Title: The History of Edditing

He repeated this technique in the same film when he shows the drama inside the building,
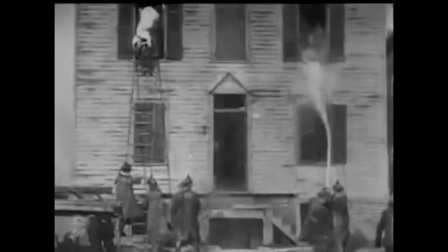12:27 with the firemen saving the woman and then the same scene seen by another perspective on the outside. For us, it may seem poorly done, but for the audience at the time, it was a different way of seeing moving images.
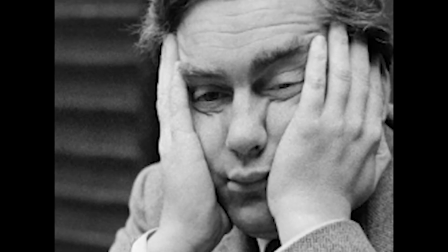12:41 But the novelty would wear out, and when Porter realized it, he made an upcoming film with more precise cuts. Although each scene is still from an outlet, in this movie he can cut without using any fades or dissolves,
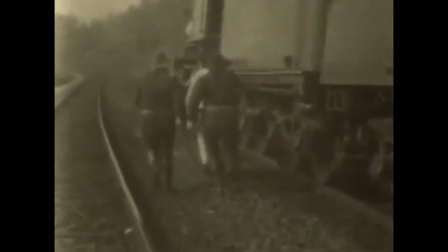12:55 and most importantly, without losing the sense of the scene.
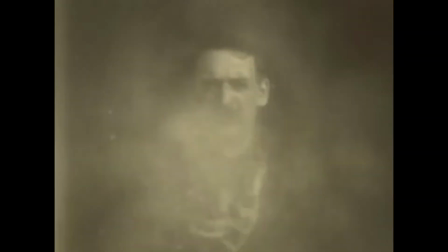12:58 In that era, the most difficult thing was to synchronize the different takes without causing a contradiction of timing the scene exhibited for the viewers. But the film was kind of totally groundbreaking in several ways. It was the first to be filmed outdoors, first to be filmed in various venues,
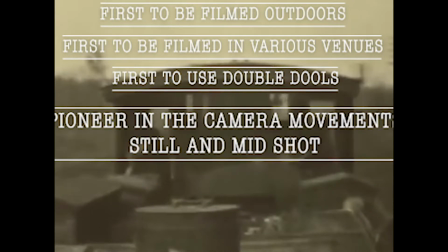13:16 first to use double dolls for the actors, and pioneer in the use of camera movements in still and mid-shot.
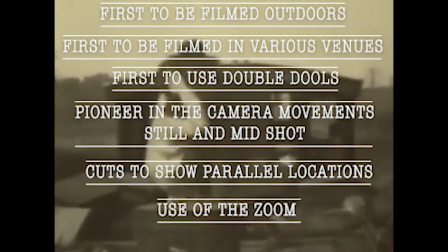13:23 Cuts to show actions in parallel locations and use of the zoom. Guys, this was too advanced for that time, seriously. He kept the genre of western, like the shots that force a person to dance, the pursuits on horseback, and the final shooting. He did all of this with a lot of action, technique, and intrigued the audience, because he realized that the most important thing is not the scene, but the shot.
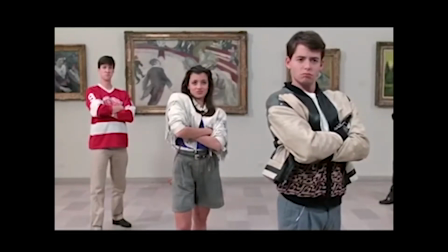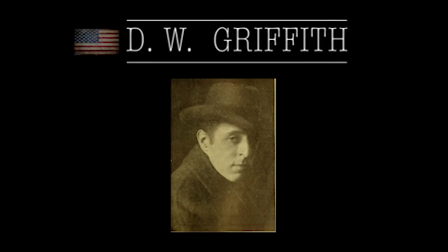13:55 D.W. Griffith. This American guy introduced profound innovations in the form of making movies, considered the creator of the cinematographic language. He was pushing cinema out of the primitive tableau mentality and into a multi-shot medium that we still use in these days.
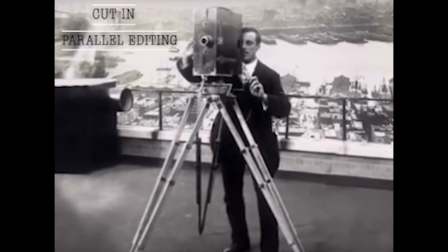14:12 He was the first to dramatically use cut-in, parallel editing, suspense, and camera movement. His first cut-in was in Greaser's Gauntlet in 1908.
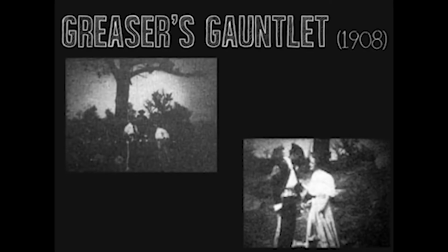14:23 In the scene, he moves from a median shot to a close-up to emphasize the couple's emotion in the scene. That was a damn of a new concept. He started making movies using multiple cameras so he could make a scene through what we call continuity editing. This cutting style maintains a sense of continuous space and time.
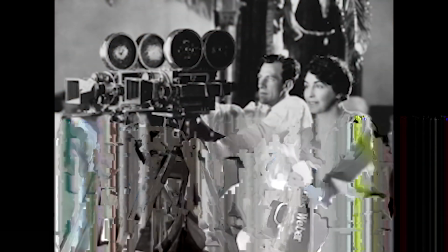14:42 With multiple camera setups being used, the 180-degree rule involved practice.
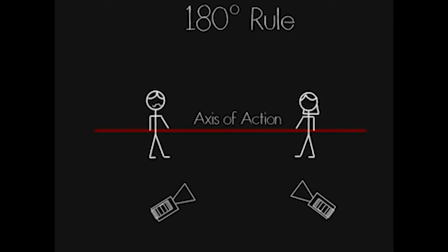14:48 Griffith, as well as contemporary, discovered that if you kept the camera on one side of the axis of action, as the imaginary line where the movements and eye lines occur, You can avoid continuity problems of confusing geography when cutting from one angle to another.
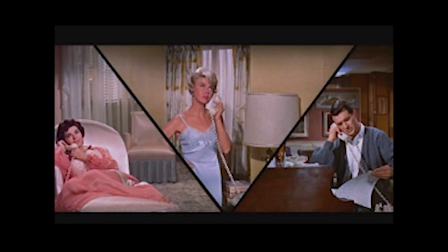15:04 He was also the first to use intercutting, the cutting between shots in different scenes in a parallel action. Nobody thought that this style would work and that the audience would be confused with parallel scenes. But Griffith remained confident about his style of making movies and made The Lonely Villa, where he intercalated the film in 3 different shots.
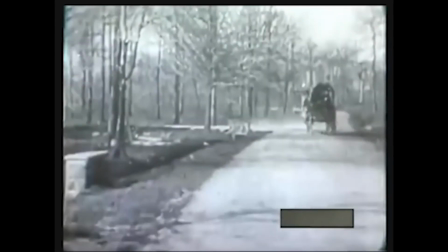15:25 Parallel editing, which is alternating 2 or more lines of action, and saving in the last minute, are 2 ways of building suspense in a movie. Griffith increasingly began to perfect himself with practice and began to establish a Hollywood movie standard with his film style. At that time, concepts such as establishing shots, reverse shots, matching eye lines, cutting on action, in other words, everything about continuity, started to be used by the filmmakers. In 1911, he began directing feature films, with his biggest hit, The Birth of a Nation,
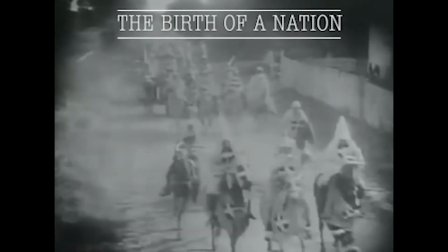15:59 which was taken as the basis for the creation of the Hollywood film industry, the first worldwide blockbuster and the most expensive film at the time.
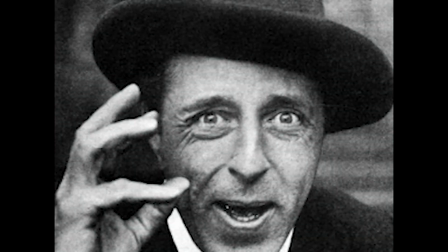16:07 It seems to be very annoying, but this guy was the first to bring that great style of film to the screens.
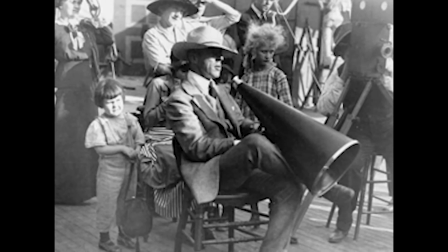16:13 And this guy created that, and to this day this style is used in movies. This guy has changed the pattern of comedy movies to great movies.